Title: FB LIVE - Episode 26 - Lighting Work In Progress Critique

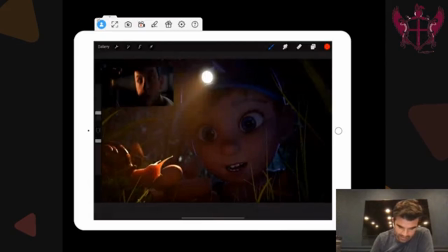[16:29]
Two things I want to see out of it. Number one is I want the camera, I want to see his whole body.
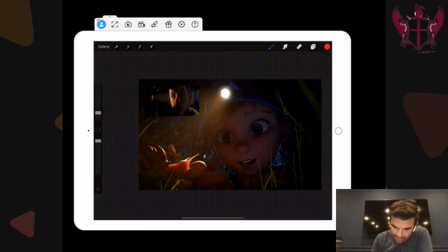[16:37]
So I want the camera to be shifted over just a little bit or maybe pull back a little. I like the darkness that we're getting back there. It'd be okay, like I said, in the other one, just to get like a little bit of value up in here. But, and then reserve some of these super darks for this closer foreground area.
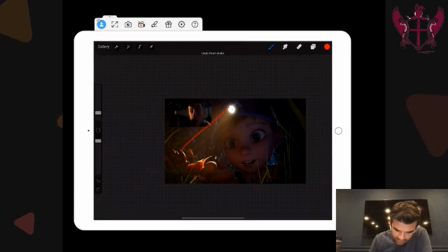[16:53]
But I'm really getting the feeling like we're coming in here and really getting a feeling of the spotlight. I would just do a couple things. I also love the subsurface scattering you're getting in there. That looks really, really nice. It feels right to the scale. It could maybe a little bit more because again, the snail is super teeny tiny.
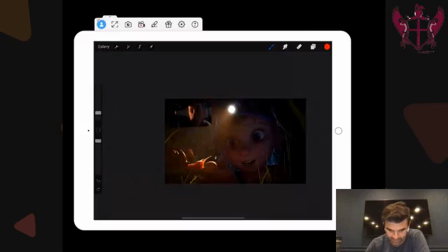[17:12]
But the one thing or the two things that I want to see are this. Number one, we've got a super bright light coming down. I really want to feel the secondary bounce of that light coming back on him. So I want to light up his face a little bit more, but really feel like it's a big, soft, reflective light that's shining up from the bottom, and really get that.
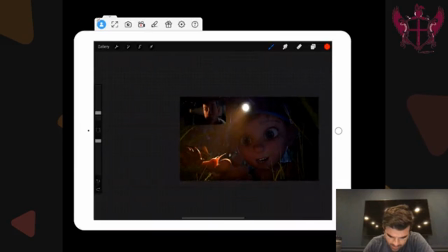[17:31]
And then I want to get more bounce light in there, and then this light, the source of the glow, like this feels a little bit too soft.
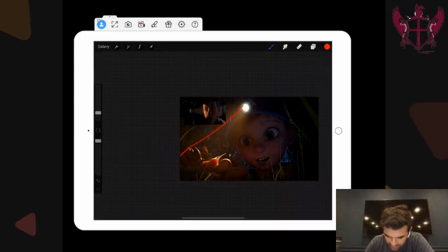[17:48]
I almost want to feel it a little bit, like I'm talking about the actual physical look of the light. I want to feel a little bit tighter on the edge, and in addition to that, like kind of diffuse overall glow. Like I want to feel a little bit more laser focus on it, and then I also want to darken this fill value just a little bit.
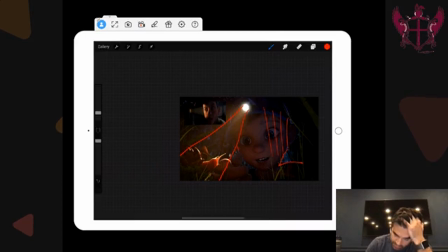[18:06]
And watch out for this, and I would take down that rim light a little bit, especially there and there. Just keep it on this side. Because I want the primary light source to be this, like it's all about this flashlight, all about this discovery. So I want the fill light to be really, really secondary to the bounce light and then the direct spotlight.
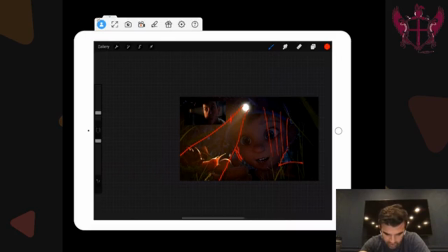[18:23]
But overall, this is a really, really cool structure. And I think that you're going in the right place.
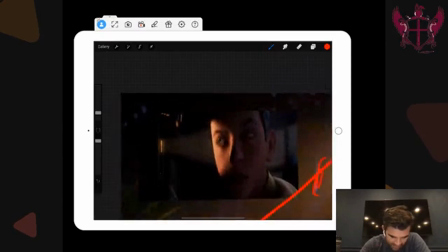[18:28]
And actually, this reference, I think the same thing with that one. I think we can get a little tighter in here and then just like allow, like to have that same softness, but get a little bit more laser focus on the original.
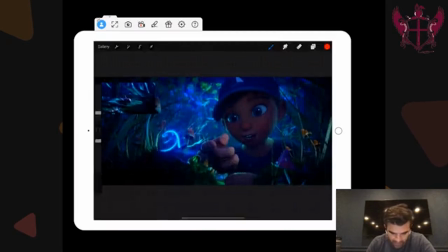[18:41]
This guy's also, again, looking great. I want to feel more connection between this and the hand. I want to feel like he's getting close to it. Like I want to feel that light glowing on him. Watch the tangent space between these two. His face in this iteration is looking a little bit like sunburnt red and a little dark.
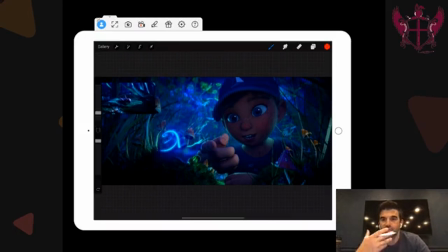[18:59]
I would expect, like I said, a little bit more light to come on him. And since the light is cooler, again, we don't want to drain away his saturation, drain away his life. So make that light on him almost like whiter. And less saturated, so that it can feel like it's just his hero color. So we're allowing his little bit of warmth to bounce off in this entire enclosed space.
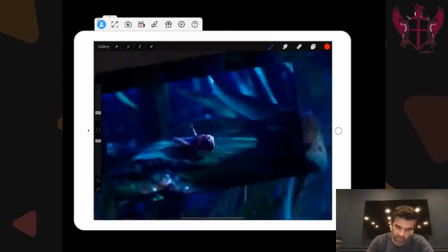[19:19]
One thing I want to look at, I really like this reference,
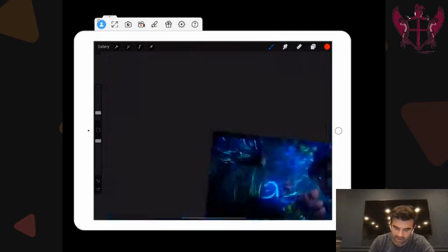[19:21]
is notice how bright the character is getting there and how the focus is really coming in on him from this kind of moonlight there.
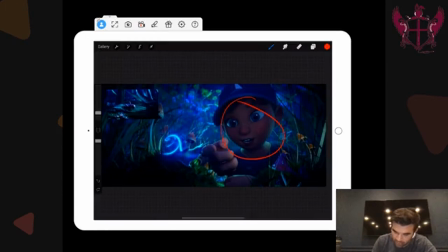[19:28]
So you can mimic that a little bit with the value on him and the value here. I would be fine if like this whole area gets dark and the only light that's emitting is coming out of him and affecting the area around it, and then And this character is really, and the little boy is actually being hit directly with some moonlight.
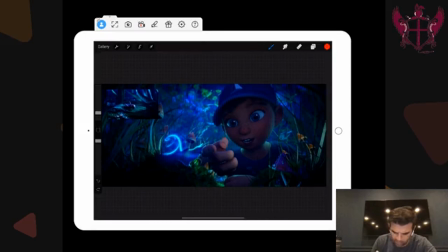[19:47]
It's hard to tell which way the moonlight's coming in on either side. To really get like that type of look, that light over dark value, I think you can really get that going there.
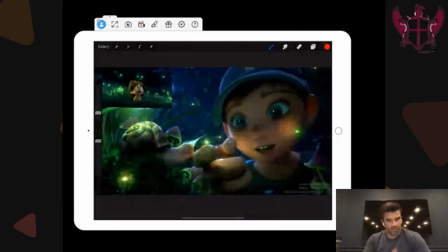[20:00]
Okay, 2 more. Love this reference. Love the good dinosaur stuff. I think same thing. Watch out for the dead hands back here. Want to make sure to maintain some warmth and separation.
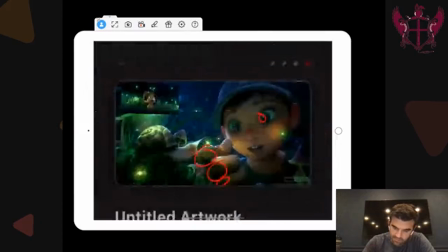[20:14]
You can make the eye you can make the eye reflections a little bit more green.
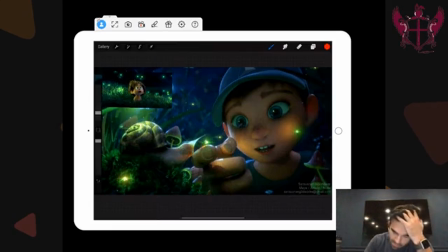[20:23]
And I know like normally we talk about just like an individual eye ding, but maybe make this one brighter, a little bit bigger, and then just have like some smaller glowy elements around over there to kind of reflect the surrounding space.